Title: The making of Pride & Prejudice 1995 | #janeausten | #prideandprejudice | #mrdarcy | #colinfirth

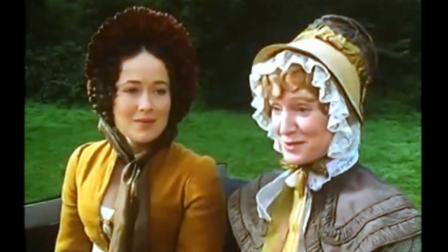(8:45) think one would be willing to put up with a good deal to be mistress of pemberley the mistress of pemberley will have to put up
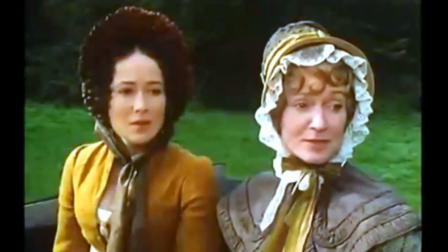(8:50) with a good deal from what i hear she's not likely to be anyone we know how
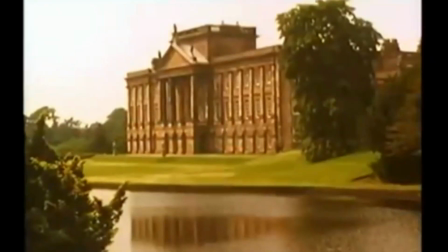(8:58) do you like the house lizzie very well I don't think I've ever seen a place so happily situated. I like it very well indeed.
Pemberley really has to be the most beautiful place. It's not particularly ostentatious. It's showing great taste. It's got to show history.
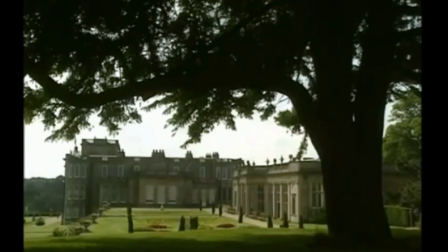(9:22)
It has to show a lineage that goes back. It's supposed to really be the epitome of all that is good about the aristocracy at that time.
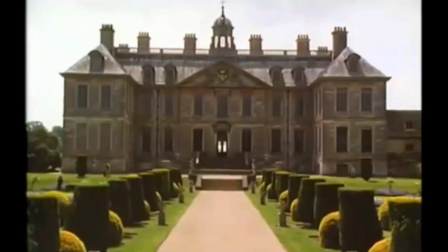(9:36)
Rosings is the opposite. Rosings is probably more flamboyant, large, but over the top. This is a character we don't like so much.
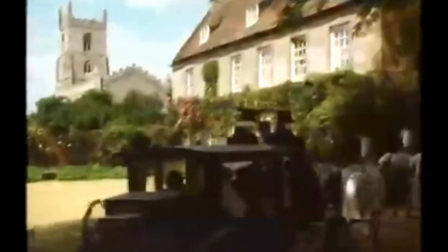(9:50)
Hunsford has to be a small, modest parsonage, but with pretensions to grandeur and a certain amount of fussiness about it to reflect Mr Collins.
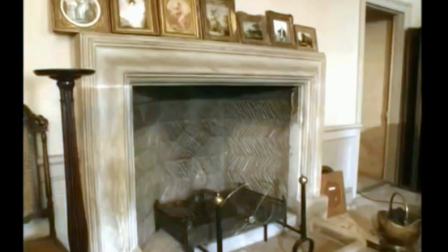(10:03)
Longbourn, the Bennetts' house, is really just a comfortable family house with no particular pretensions to anything.
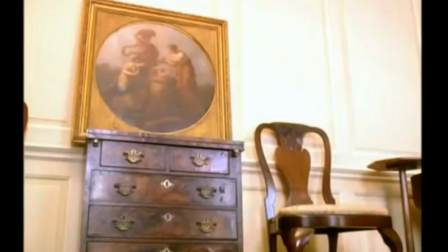(10:10)
So we key the characters to that. We try and find the houses that go with it, the gardens that go with it, the carriages, the furniture, the decorations that all add to that image.
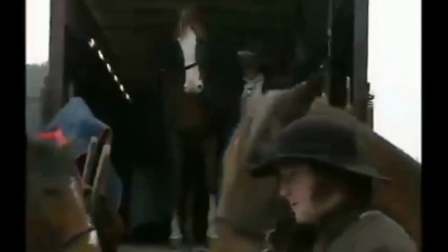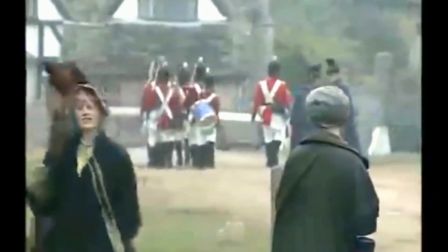(10:30)
In terms of the design for somewhere like Merriton, we can choose our level of reality,
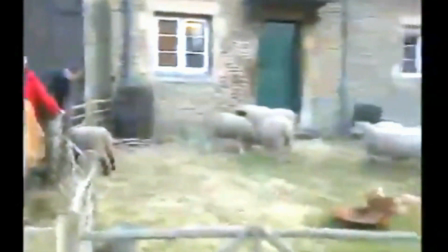(10:39)
and we can choose the level that is directly relevant to the book and to the piece that we're doing.
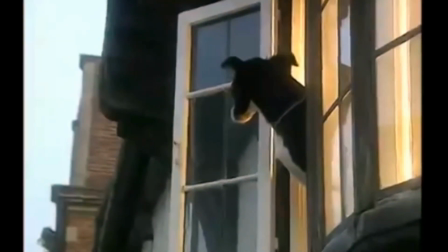(10:46)
So on this occasion, we'll concentrate more on the jolly aspects, the handsome soldiers and the socialising and the shops.
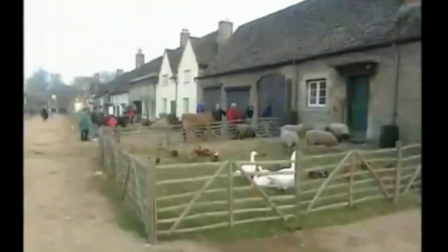(10:53)
We won't be dwelling on poverty, we won't be dwelling on any of the real solid, hard edged aspects of rural life. Because it's not an area that Jane Austen was particularly interested in. We see Meriton really through the eyes of her characters.
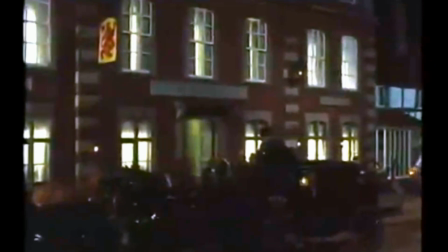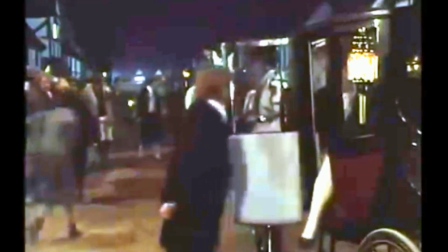(11:22)
Costumes are also influenced by how each character comes across in the book.
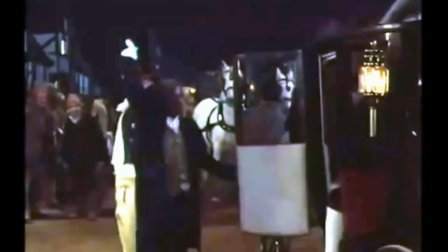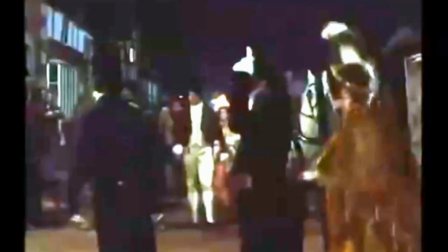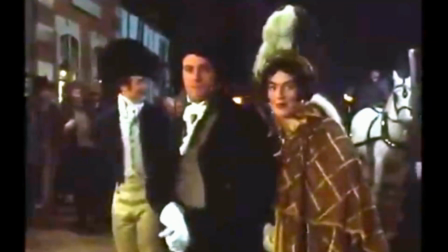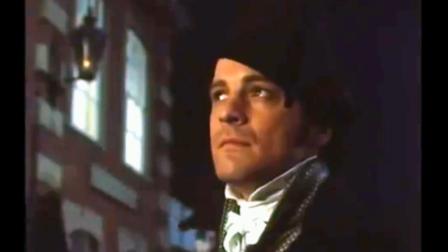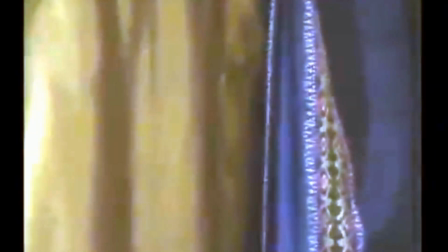(11:47)
Miss Bingley would never have been seen in a print dress. She would always worn silk or very fine embroidered muslin.
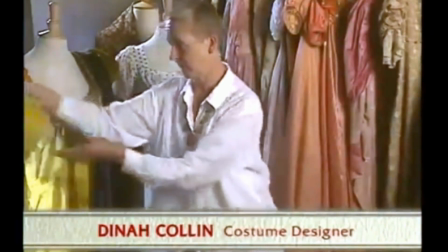(11:54)
We also gave Miss Bingley very, very big feathers, although Anna Chancellor is over six foot,
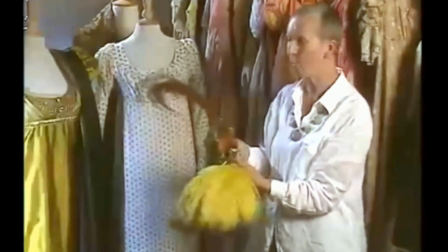(12:01)
in order to emphasise her haughtiness and her high social
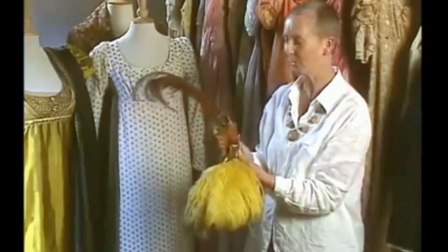(12:06)
standing because she just wanted to look as you know as posh and as snobby as possible.
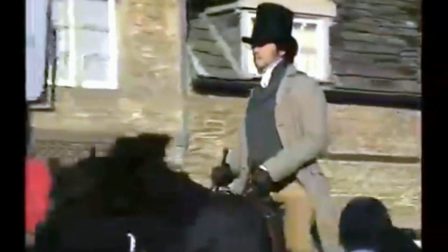(12:12)
To get a real sense of the characters I read the book and the script to have a you know detailed knowledge of how they develop throughout the book and so that I can start to understand how they would dress.